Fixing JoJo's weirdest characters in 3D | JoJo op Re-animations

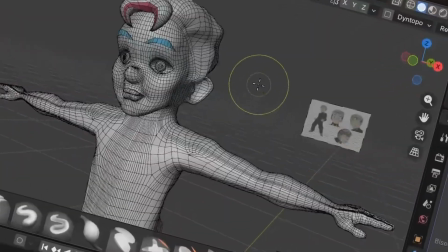8:59 Yeah, so Koichi now looks like a grandma. Well, I mean, maybe texturing can fix him?
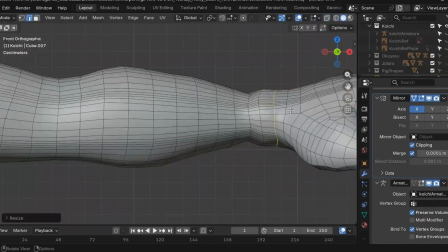9:05 I'll just get his clothes and try to continue. This has taken a very long time.
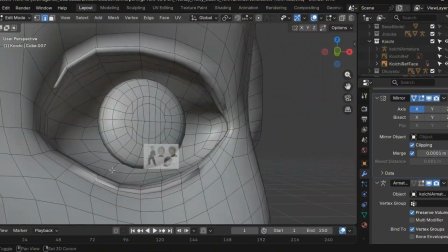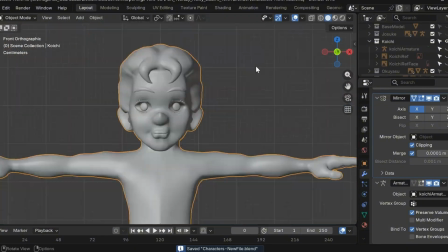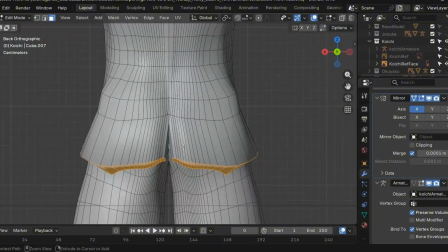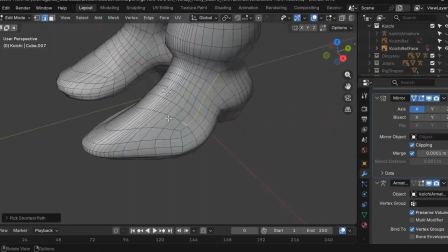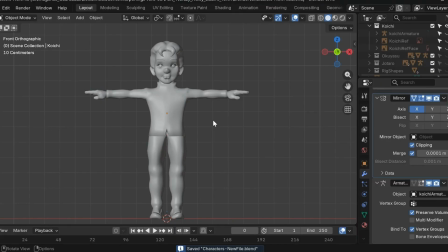9:43 I'm going to leave Koichi here. You're now free to judge my design decisions on Koichi.
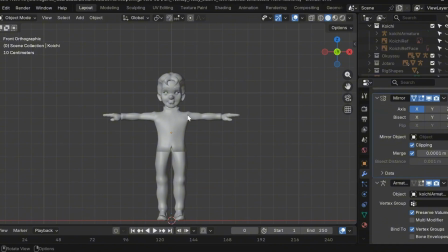9:47 Please leave a comment down as to what I could do to fix him up. Now, we need to adjust the rig, because yeah, the bones don't match at all.
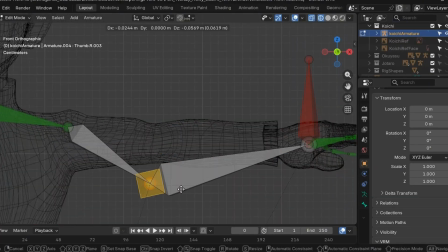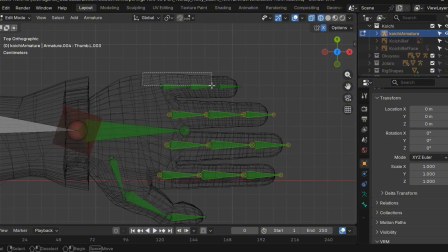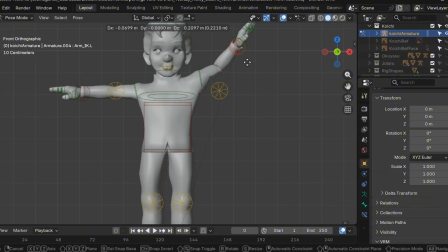10:09 now the rig looks tight, however we still have to test it.
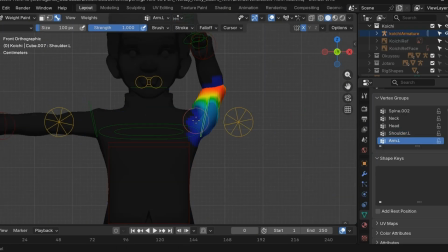10:16 Yep, it works. So at the very least I can try and replace the models on my animation file with these new ones.
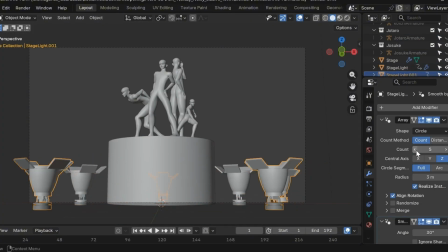10:21 Also, I want to adjust the quantity of lights in my scene. After reviewing my past video, I can see that the scene is very crowded, so let's go!
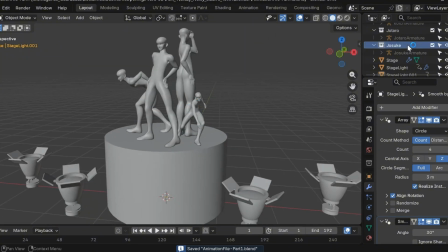10:29 Cool, those should be enough. Let's add Josuke and Koichi.
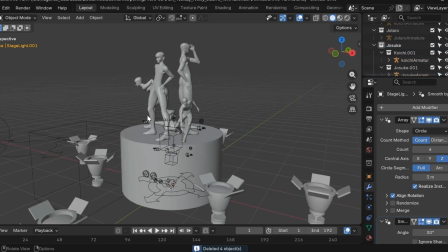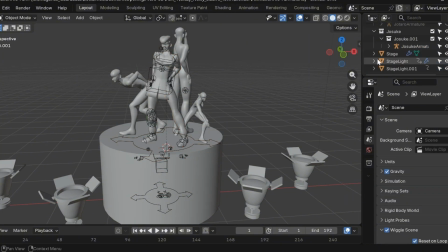10:39 Alright, this is looking very good. Luckily for us, the rig didn't change for Josuke.
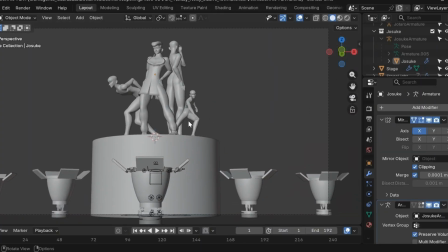10:44 However, Koichi's rig is another story. So let's see the mess we just got into. For starters, we can see the difference of proportions.
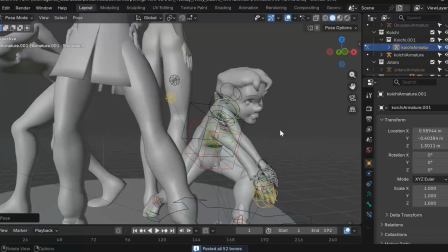10:50 Like, the base Koichi is just a decently thin kid. And Koichi, well, he's kinda like Mario, but like, not fat, you know?
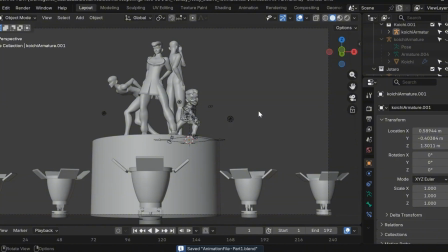10:57 Oh, is his head too big? Come on, that's just ridiculous. Well, whatever.
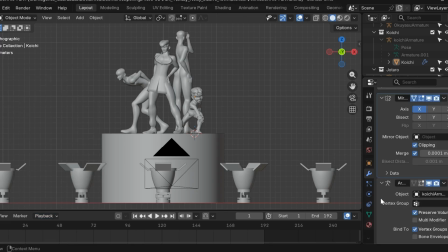11:02 But at least I already have an idea of what to really tweak now. Let's move on to the last part of this video. Doing the portraits and having them all pointing up.
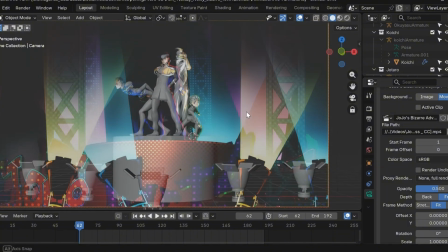11:08 To begin, I'll add the original video to the camera so we can trace the movements as clearly as possible.
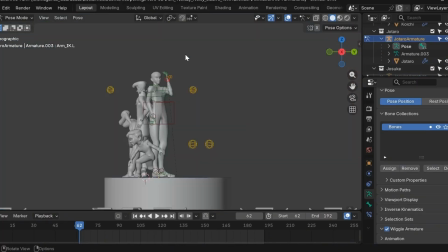11:13 Clearly, there are some issues with the posing of everyone. However, I'd like to pat myself on the back for how closely it matches the original.
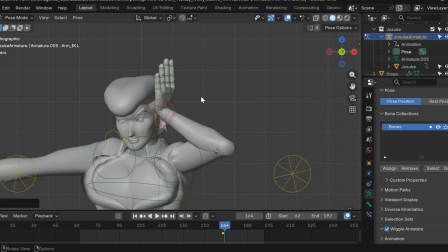11:18 Then, our first portrait is Josuke, with his classic hair maintenance routine. And this one is going to require some interesting tricks.
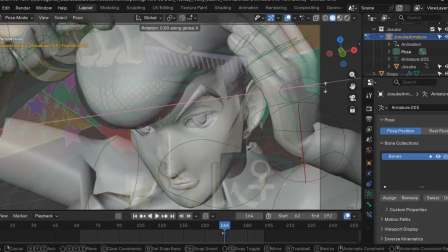11:25 I decided to rotate the camera to better fix the framing, move the hands a little so they work better, and then move on to scaling down the hand at the front,
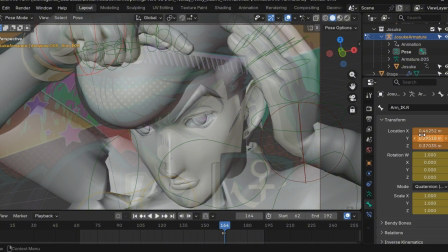11:31 because his hair is a little taller and his right hand appears to be a little smaller than what it should be. But so far, this looks pretty close to the original. Honestly, I'm still surprised at the results here. Well, as always, Koichi is still being Koichi.
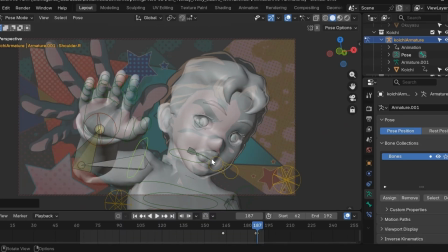11:43 Weird and deformed. I mean, I don't know how to establish these shots without deforming him too much.
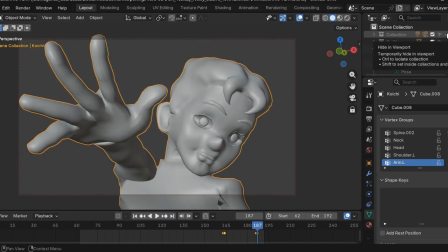11:48 Do you think this is too much? Well, whatever. Let's pose Okuyasu.
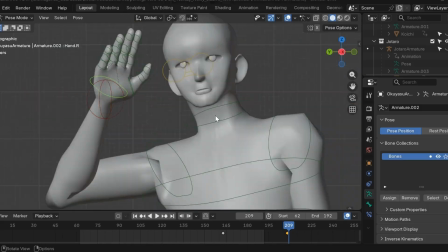11:51 For this one, we still don't have a model, and I'm actually good with it, because like we saw with Koichi, this is a little more complex of a process than I thought.
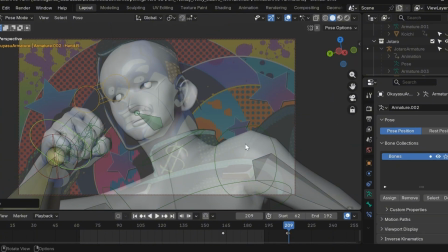11:59 So posing him from the beginning allows me to better understand what the character should look and feel like, alongside his proportions.
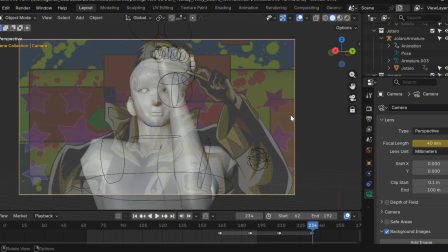12:05 And now, the last character we got to pose is Jotaro. The good thing about Jotaro is that he is pretty inexpressive, which means that his deformations and posing will be the most controlled.
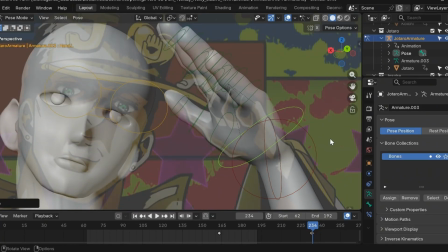12:13 See, his pose is very cool, yet quite distant and disinterested. Not a bad model, thank you Jotaro-san.
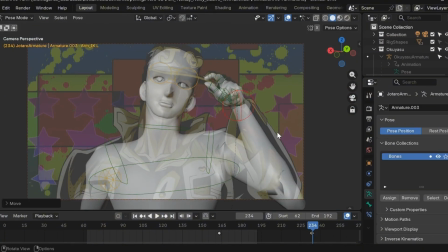12:19 Well, maybe his hand is a little bigger than necessary. But anyways, there we have it. Now, let's bring everybody back and do the last bit of animation from this part.
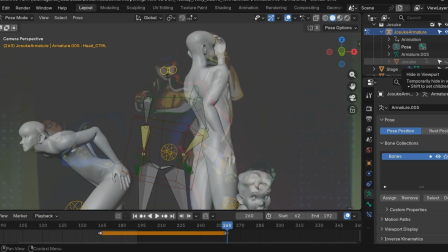12:26 The guy is pointing upward.
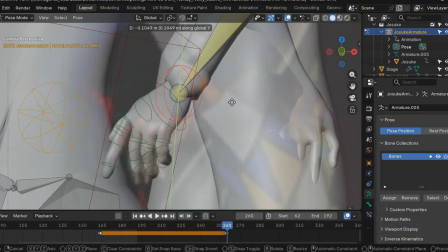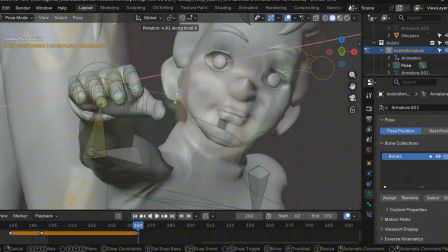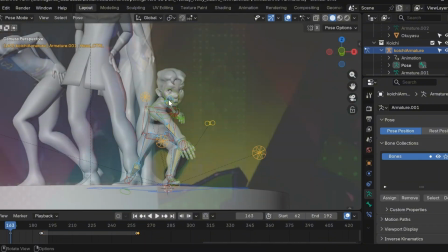12:38 I guess I don't need to edit Koichi that much, I just need to scale his head bone. Awesome. Now let's pose Okuyasu.
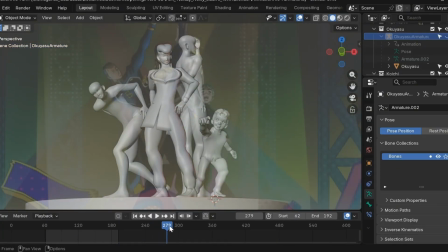12:43 Go to the last frame, pose everyone, and I'll try to fix whatever we need to fix in this transition. Well, crap.
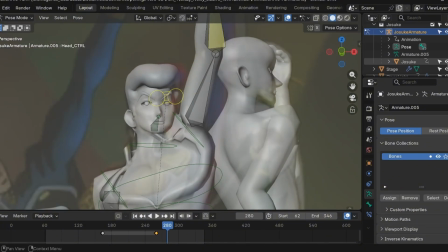12:49 Everyone has a different time for raising their hands. Have you ever noticed that Josuke is the last one to join in, with Koichi being pretty much the first?
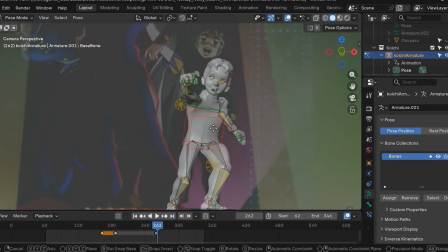12:56 Is this a foreshadowing for something? Well, now Koichi is beginning to piss me off.
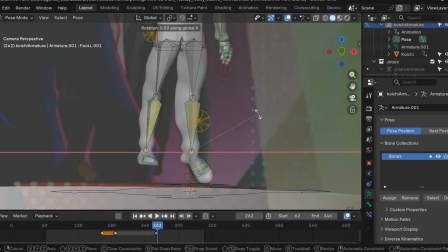13:01 What? This guy just grew out of nowhere. Like, what? Oh, he's on his toes. So okay, his height is as good as it can possibly be.